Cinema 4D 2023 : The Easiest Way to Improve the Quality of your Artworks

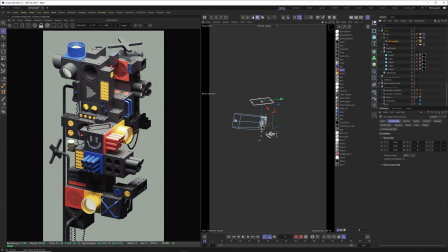(4:08)
Now this new light is also on top of our scene, and when I would deactivate the original top light with the IES file, then you can see this Octane light, which is just your standard area light without a distribution file, looks just a bit different. It's more spread out, the light, and when I would compare this one,
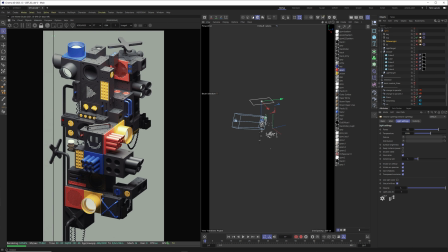(4:27)
then you can see that this is your standard area light from the top, and this is the IES light. Because of the light distribution file in it, it will just be more subtle. So of course you could make this one stronger, but still the pattern of the light will be more focused than with your standard area light.
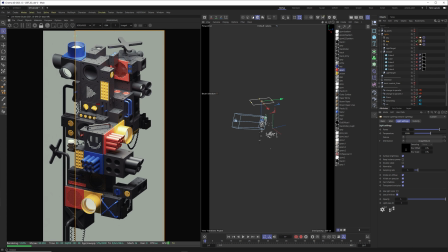(4:44)
Yeah, it's a subtle difference, but I like to keep it like that. Okay, so this is the top light in the scene. All right, so this is a good start. Now let's put in a key light, and the key light is coming in that case is from the right.
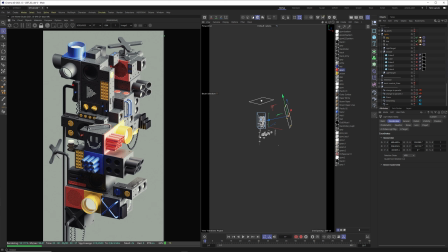(4:58)
Most of the time you will put the key light from the top left, I would say like this, but sometimes I just like to shift directions. Okay, so this is your key light, and now you can see that it's kind of okay, but you can make this better. And therefore I will use light blockers. And in that case, I think it's these two cubes.
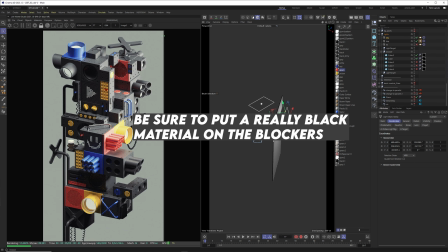(5:18)
Okay, so when I put these ones in my scene, then you can see the light focus is more on this area and less downwards here.
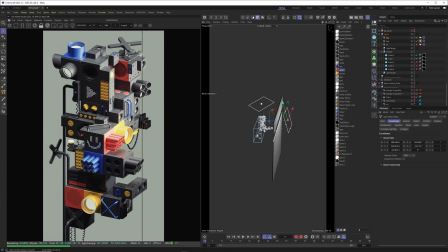(5:25)
So once again, when I store the render buffer, it will look like this with the light blockers, and it will look like this without the light blocker. And now you can see you have the strong light from top to bottom, and I think this is quite boring. So when you do it like this, just look how way more interesting this is.
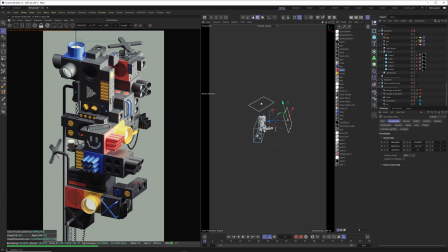(5:43)
You have the light area here, but down here I really don't want to have your eye focused on this area, for example. And it's definitely a difference, and I will use therefore these light blockers to just art direct more which areas should be in light.
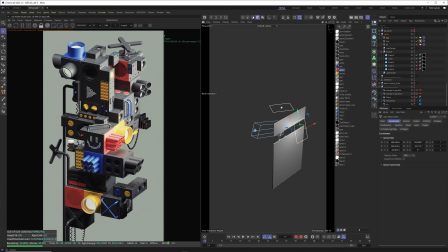(5:59)
And once again, I'm sorry, my computer is really getting loud right now and is giving its best to render this artwork, so I'm sorry for the bad audio quality. Anyway, let's continue. I have one more light, and this one is a fill light from here.
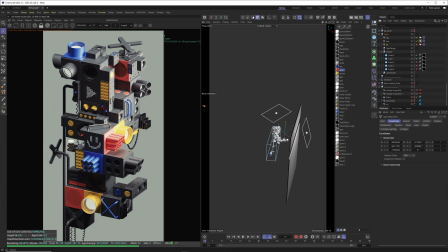(6:14)
Honestly, you could say that already right now this looks beautiful, so I just want to render this one out and it looks amazing. So you could do that, but in my case, sometimes I want to go to something that looks cool, but then just get a step back to make the image just a bit more flat,
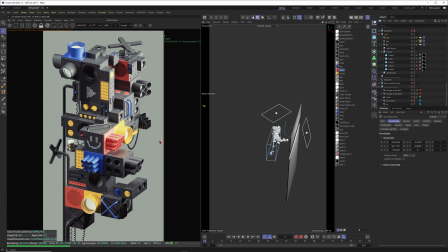(6:32)
to put a nice color curve later in After Effects on top of it, to just have more room to play, so to say, in composition. So this is why right now I just make it a little bit more flat. So compare this one, I will store the render buffer. Let's get rid of the fill light. So right now you will already have quite a beautiful rendering,
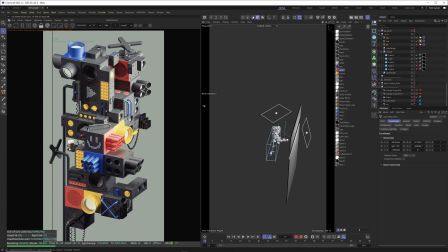(6:52)
but then sometimes honestly it helps to just give it just more light again and fill these really dark areas. So now we are up to something like this, because you just can play more with it in composition.
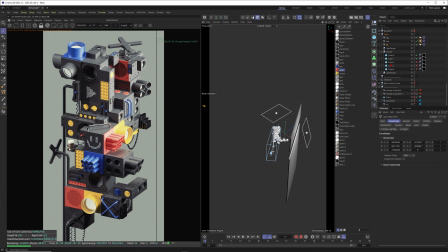(7:06)
And once again, when I store the rendering right now, then this will get better when you also put some light blockers into the scene. So this fill light is coming from the top left from here, hitting our objects, but then I have these cubes in front of it to once again art direct the light.
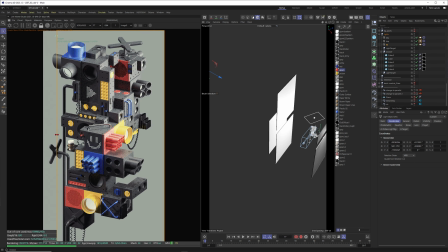(7:24)
So this is without the cubes and this is with it. So especially in the bottom area here, where I don't need so many lights, it's just a subtle difference, but in my opinion it will make the render more focused. So I just want your eyes to be more focused on this area and not down here, to have a good focus point.
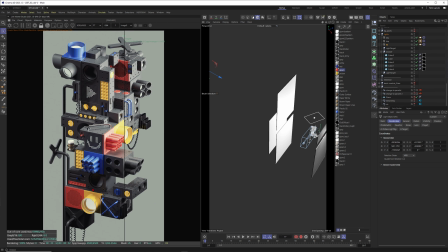(7:43)
And this is why I just subtly darken this area with light blockers once again.
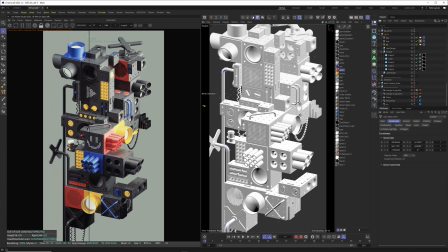(7:48)
You could say, hey Markus, this is just minor details, this is not really important, but honestly these minor details, they will just differentiate your render quality from the competition. So it's subtle details, but these subtle details add on top of each other,
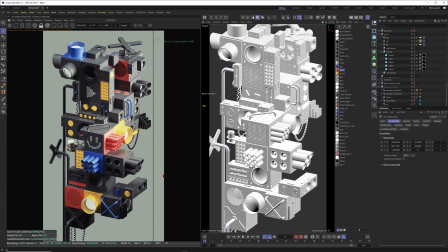(8:04)
and then your rendering will just be 10% better than your competition, okay? Let's just say it like this. Anyway, one more thing that I like to do here is go inside of the camera.
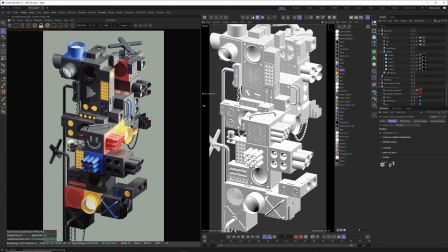(8:17)
I will just activate the camera one more time, go inside of it, and now you can see I also put the highlight compression to a really strong value, because without it, I hope you can see it, now it's a bit more blown out, and I just like to go up with the slider, I hope you can see the difference,
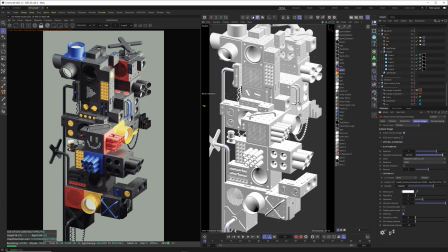(8:33)
to somewhere around here, to once again make the image just a bit more flat, not blown out, so that I can still in comp in After Effects grade it more effectively. What I also like to do here is to put a LUT file into the mix.
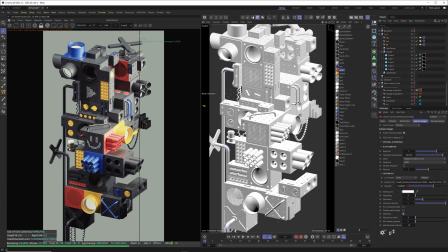(8:49)
So once again I enable the A/B comparison, and you can see that I use a LUT file from Vision Color Osiris, and the file is called Vision X. Alright, and when I put this one into it, you can see without it, it just looks a bit different. You have all of this reddish tint in the gray areas,
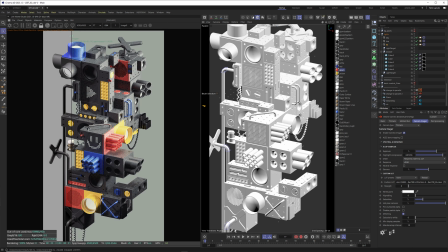(9:08)
and I just wanted to have more like a filmic look with a subtle color change. And sometimes I just like to test some LUT files here to see if I can just change the look already a bit here with some LUT file.
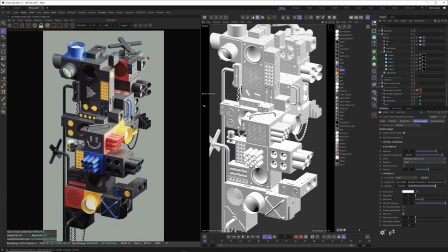(9:24)
So I just think this is more beautiful, and the color shift just feels good for me in that case. Okay, this would be everything that I do here. And sorry, this workflow is not about ACES and EXR files and stuff like that, because this is just for your renderings for social media, for your portfolio or stuff like that.
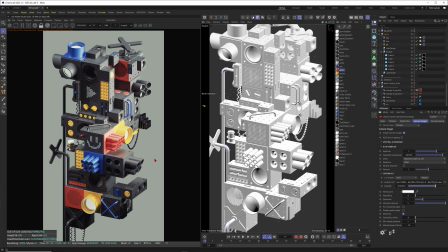(9:43)
So in that case, I will just render out an PNG file in 16-bit and then put it in After Effects, and you can see the image here.
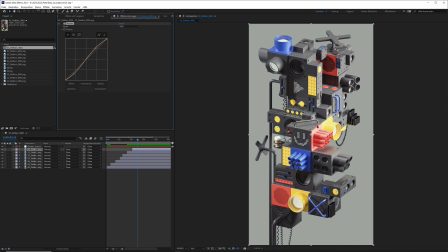(9:52)
So what I get out of Cinema 4D will look like this, and you could say, hey Markus, this is just a bit flat. That is correct. This is why I want to put a curve on top of it and just make the dark areas more dark and the highlights just a bit more bright to make it more crisp and vivid and beautiful.
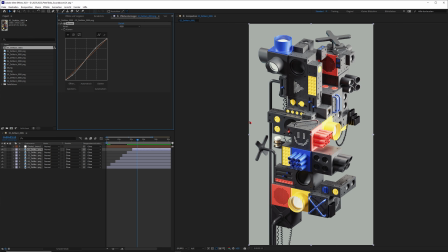(10:12)
Okay, so this was a really simple lesson on how to make your lighting elegant with this modular building kit. As I said, you will find this one on my Patreon right now with 100% discount code for the product on Gumroad, but other than that you can also buy it just on Gumroad directly,
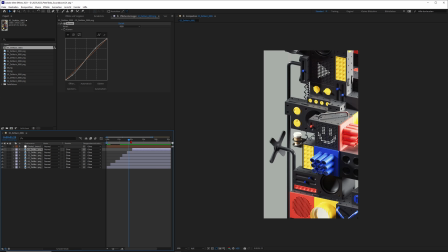(10:31)
and after February 2023 you will still get a 50% discount code on my Patreon if you subscribe to the Nights tier.
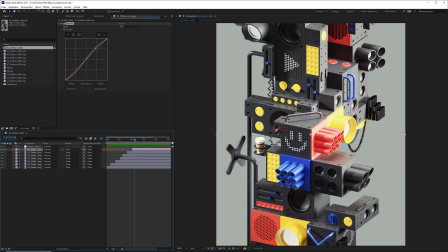(10:39)
Anyway, I wish you so much fun with your lighting. Maybe you want to play with the modular design kit.
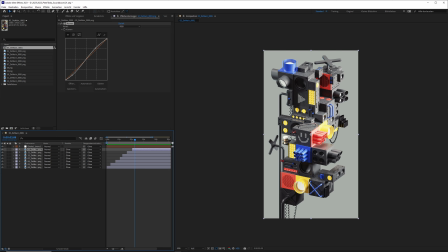(10:44)
Other than that, thank you so much for your time. See you next time. Bye everyone.